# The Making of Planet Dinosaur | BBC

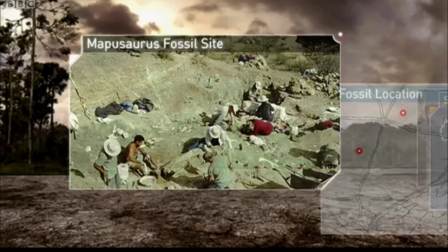510s
Well, actually, a paleontological dig site is a bit like a crime scene, so trying to do a kind of a crime scene analysis as much as we can.
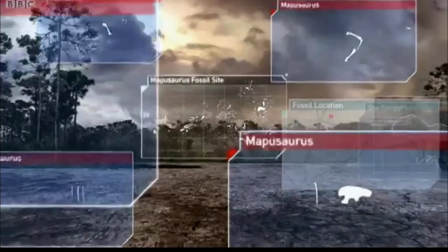520s
The idea was to bring up photographs and bring up images of the fossil,
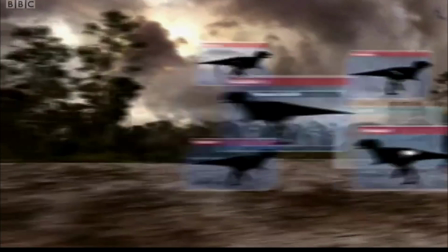523s
of what the dinosaur looked like, of the dig, just bits of kind of the process of paleontology.
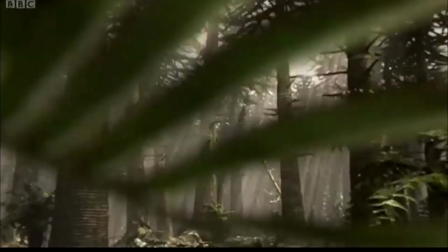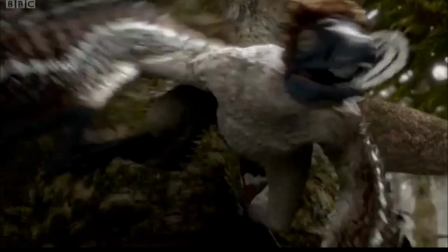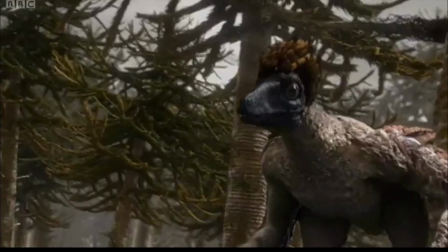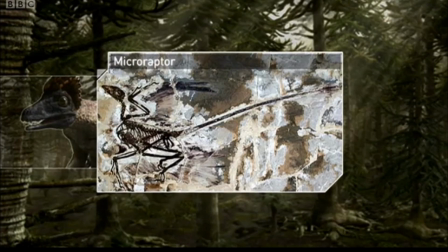547s
How do you integrate the factual and the dramatic? I mean, I think this is often a bit of a kind of a hot potato, and often it can just fall foul.
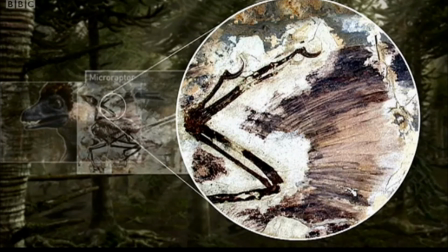555s
So we needed to find a way that both of them served one another, as it were. So we needed to make sure the exposition would feed the drama, and the drama would feed the next bit of exposition.
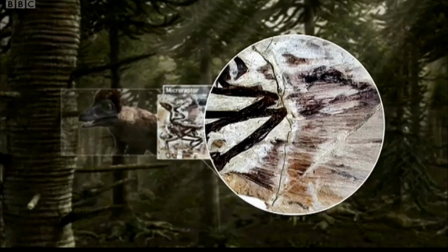565s
But if we can use that to show the paleontology in a sort of real and meaningful way,
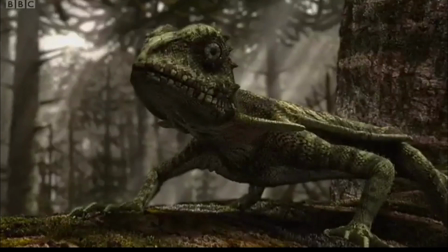571s
people can hopefully engage better with the drama, knowing that this is based on the best evidence.
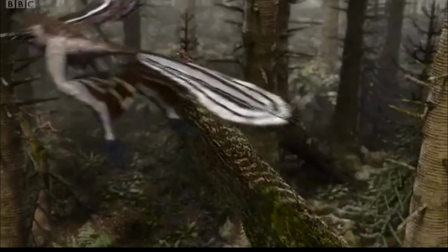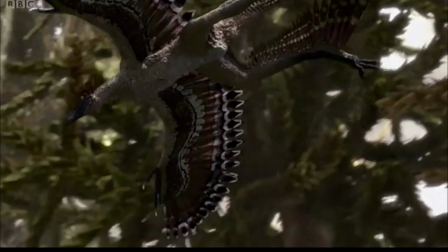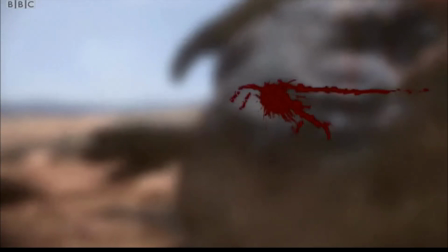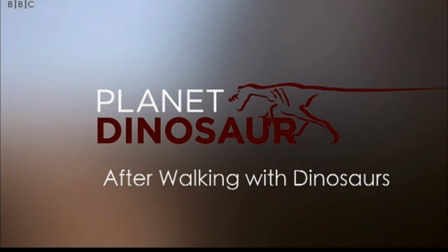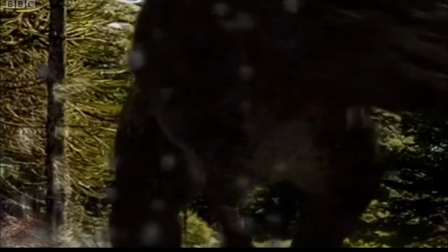602s
As soon as the BBC decides to do a new dinosaur programme, it probably takes a matter of sort of a millisecond or maybe a second before people start thinking of Walking with Dinosaurs. It's
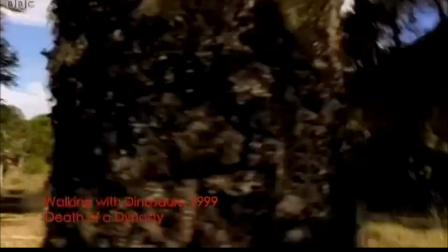611s
11 years since it was shown, but it was such an iconic program that we need to kind of take stock and think, well, what have we learned from it? What can we take from it? And what can we sort of like adapt and improve upon?
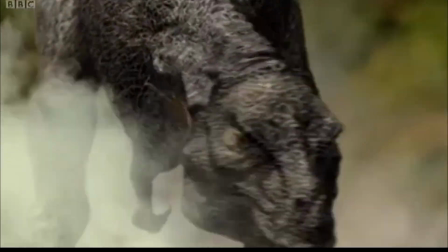623s
One of the constraints at the time was shooting backplates.
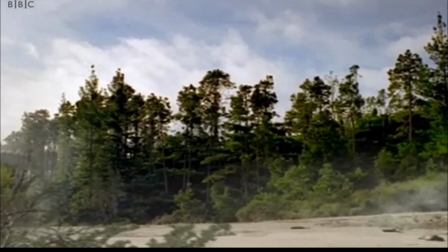627s
So which means you're kind of placing the camera down and allowing the movement to essentially play out.
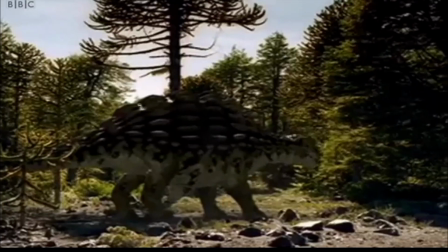634s
You tended to have a number of shots that were quite languid, and they'd be sitting there.
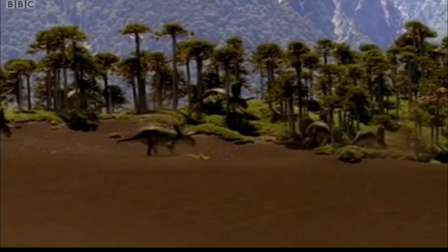639s
The dinosaurs perform, in essence, in a stage. And the thing that we wanted to make sure that this series was out was make it much more subjective, to make it much more immersive. And the way to do that, we felt, was to actually move the camera a lot more and get it more dynamic.
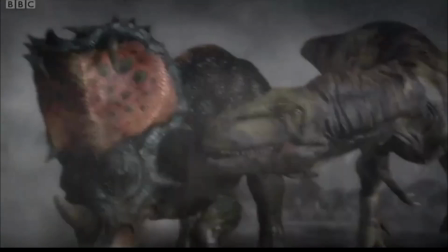655s
Now, the only way we could do that was actually to make it entirely CGI.
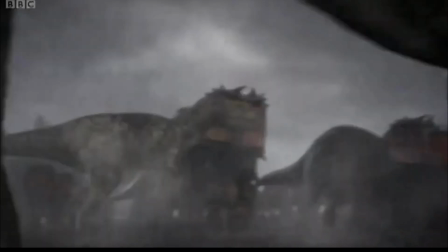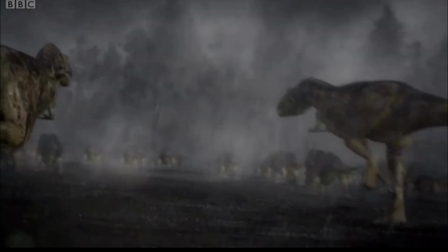Throw the camera here, then throw it over here. You can change your camera positions and perspectives more often and more dynamically,
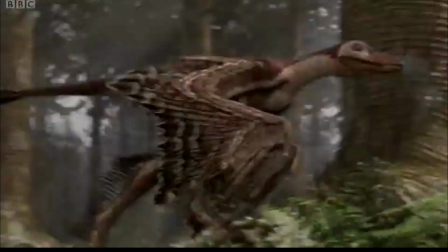676s
taking the same devices that exist in almost any drama, but applying them to dinosaurs.
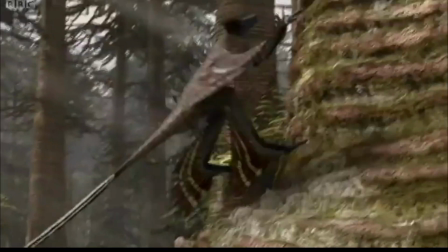681s
But because we don't have any dialogue, what it essentially meant is it's all through action.
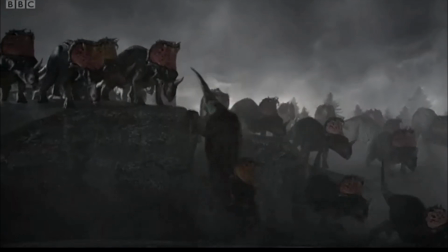686s
So our cut rate now is that much higher. Each shot, on average, is something like 2.5 seconds.
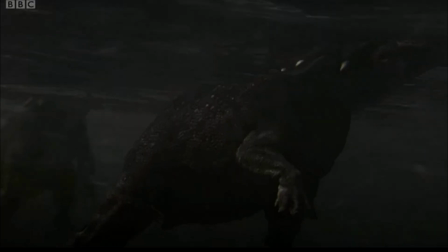694s
And that's what we wanted this program to be. We wanted to make it much, much more subjective, much more visceral, much more kind of dramatic and in your face.
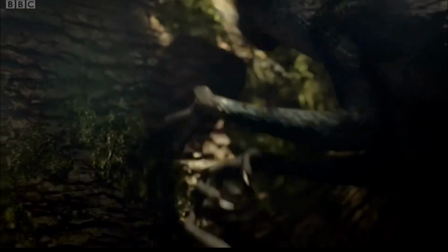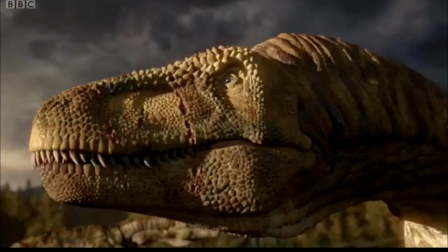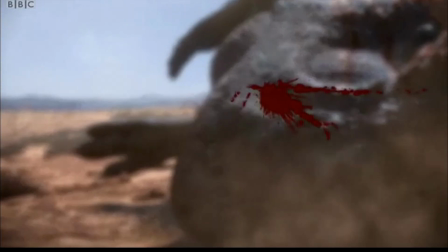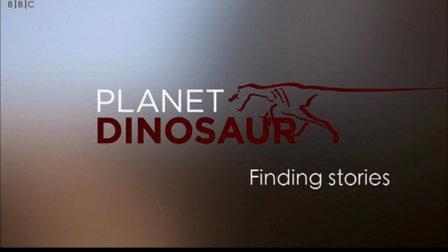As to how we structured the series, we decided to divide it up into a series of scenarios, sort of small, self-contained scenes, that then would bolt together to produce a half hour.
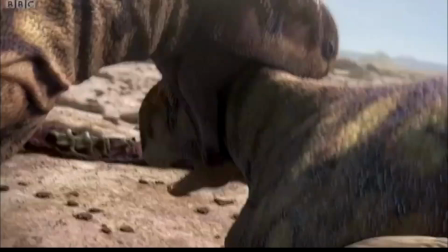745s
Now with CGI, you can make anything happen, but of course, that's not what we want to do. We don't want to just sort of like make anything up and have, kung fu dinosaurs or whatever it is. It needs to be based on things that are reasonable.